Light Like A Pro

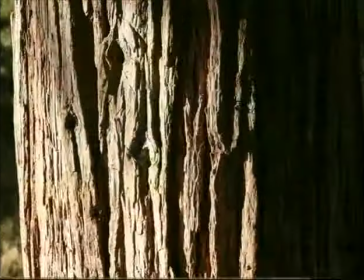(4:15)
Some of the advantages of using hard light are, for instance, textures and certain forms are very distinct in hard light because the shadows are so sharp and defining.
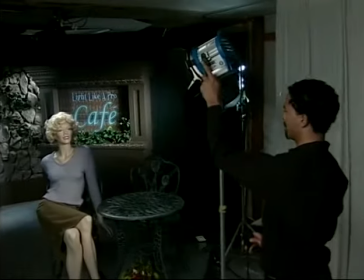(4:24)
Hard light saves electricity. With the light pointed directly at the subject, you get the most out of your wattage.
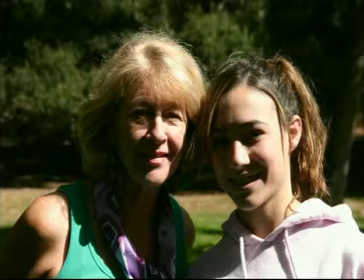(4:30)
Colors are rich with hard light if you can avoid reflections and glare. Hard light is usually very bright and sharp to the eyes and tends to make your subject squint. Hard frontal light can make it very difficult for an actor or model with sensitive eyes.
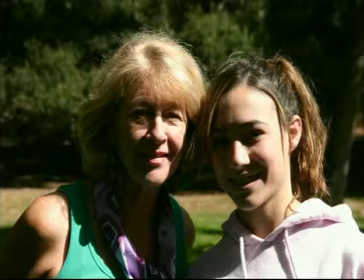(4:45)
If you turn the subject off-axis from the hard light, you get a lot of deep shadows on the face and start to lose some of the expression and detail. Hard light works well in scenes that don't have shiny reflective surfaces, unless you want that hot glare for an effect.
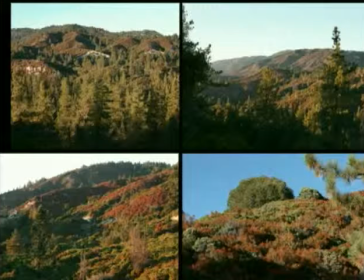(5:01)
Hard backlight or side light on landscapes can be far more interesting than front light because the hard contouring shadows define shapes so distinctly and create compositionally interesting pockets of light and shadow.
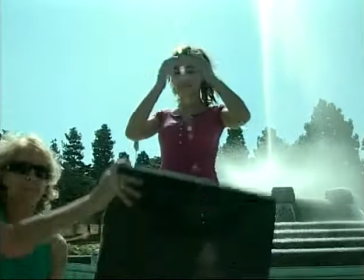(5:16)
With backlight, you'll usually want to shade your lens.
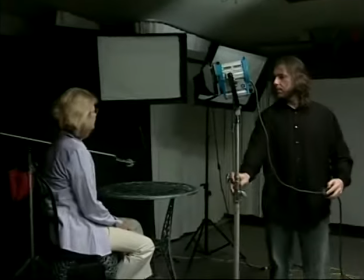(5:20)
On the downside, hard light is not usually kind to faces unless they're very young and smooth with no shiny accessories.
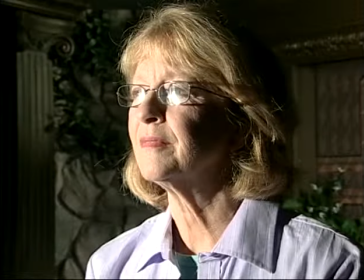(5:27)
Hard light emphasizes texture, which is not necessarily what we want on our model's face. This hard light makes parts of our image burn out and parts are lost in shadow.
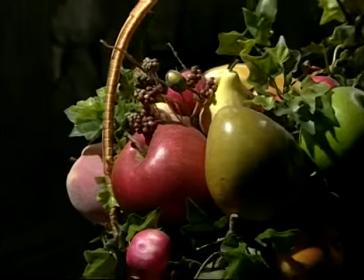(5:37)
It may be artistic on a flower arrangement or a weathered face, but it's not generally flattering portrait lighting.
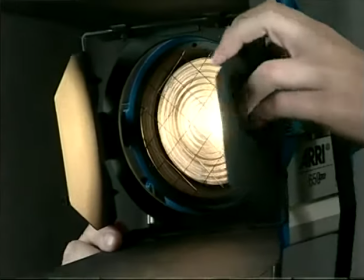(5:46)
Even the Fresnel-type fixtures can produce hard shadows.
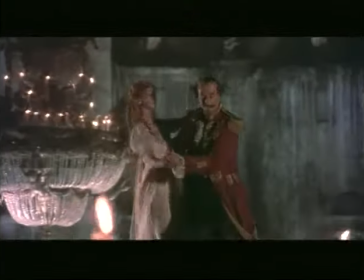(5:49)
When they use these in the movies, they use a lot of them and they paint the scene with them, and sometimes they use fill light to soften those shadows. Now let's look at the characteristics of soft light and see if we can do our model a favor with some more flattering light.
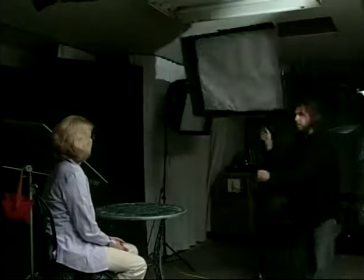(6:02)
If we go to the extreme in the direction of soft light, we not only put a big, broad, even light source right behind where the camera will be,
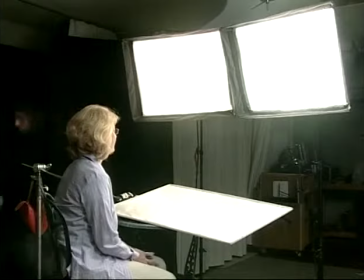(6:10)
we also place a reflector under the chin to fill what few shadows there would be on the down-facing surfaces of our model's face.
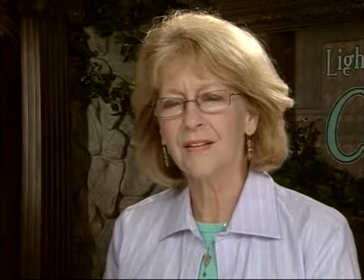(6:17)
Our model looks very different and much younger.
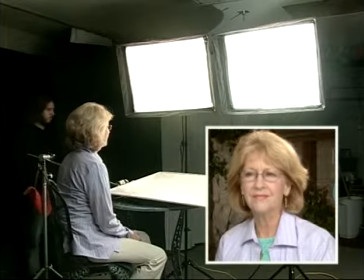(6:22)
Now this is very flat light. If we want a little more interesting image, let's split the difference.
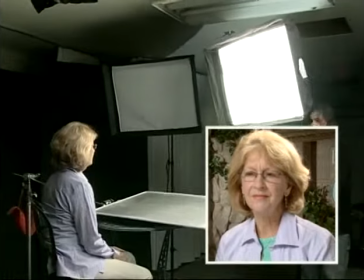(6:28)
We'll reduce the size of the source and move it slightly up and over, enough to get a little definition and shadings, while still flattering the model.
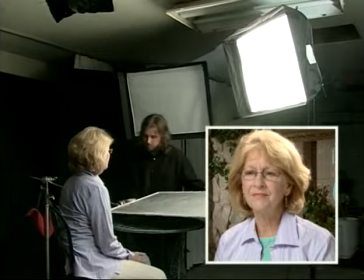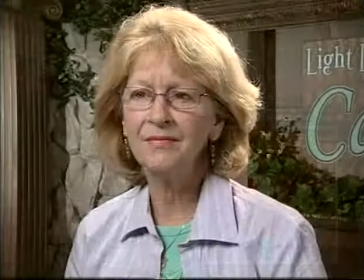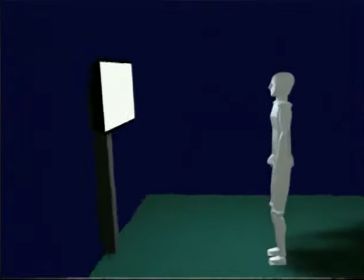(6:48)
So the principle of soft light is the larger and more even the light source is surrounding the model,
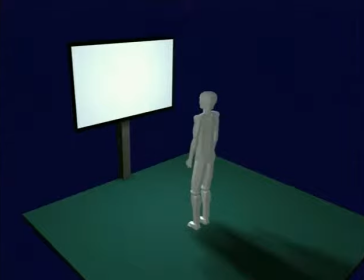(6:54)
the softer the shadows and highlights are, which means the contrast in the image is low.
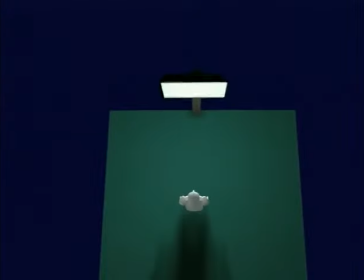(6:59)
You can get the same soft quality of light with, say, a 3-foot wide softbox close to the subject,
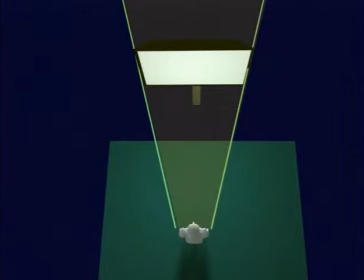(7:04)
or a 6-foot wide softbox farther out from the subject, as long as the light is the same size relative to the subject. Only if we increase or decrease the light size relative to the subject do we increase or decrease the contrast in our image.
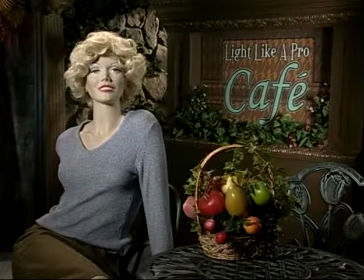(7:21)
Some people misunderstand brightness. If you're changing your overall light levels up or down, you're not changing the quality of your light.
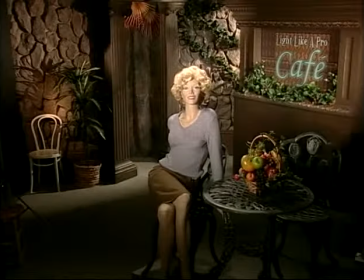(7:28)
Your camera settings compensate for that. When you change lights relative to each other, then you affect the contrast and the look of your scene.
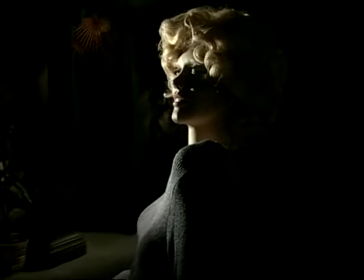(7:38)
If you want a dim scene, it doesn't necessarily mean that you want to dim all your lights. Dim all but a few isolated narrow shafts of light.
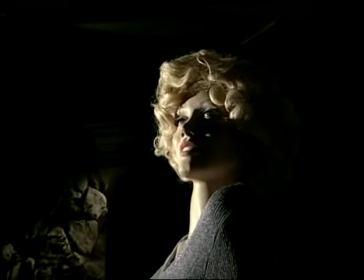(7:46)
You generally want to utilize the full shade spectrum even in scenes that are supposed to be dark.
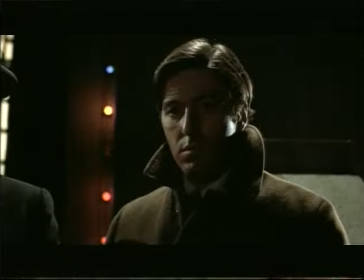(7:51)
You just use less of the bright and more of the dark.
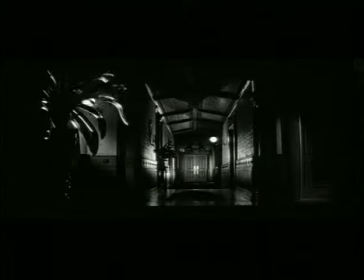(7:54)
We'll talk about how to control that bright light in a moment, but let's get back to soft light for a minute as it compares to hard light.
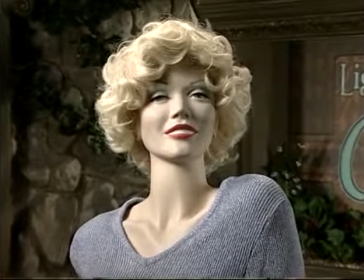(8:01)
Of course, soft light gives you a larger palette of mid-shades to wrap subjects.
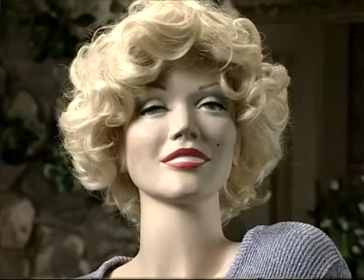(8:06)
Forms are defined, but with a subtle grace. Certain classical styles are only possible with soft light.
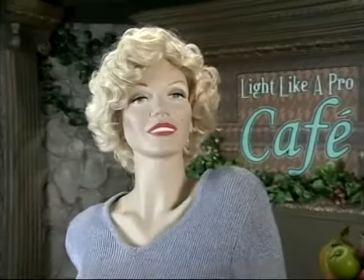(8:12)
It flatters faces, and it reduces contrast, so it prevents things from disappearing in black shadows or burning up in highlights.
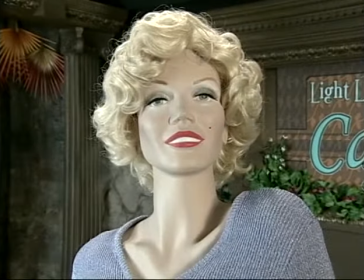(8:20)
Soft light looks more natural in certain cases.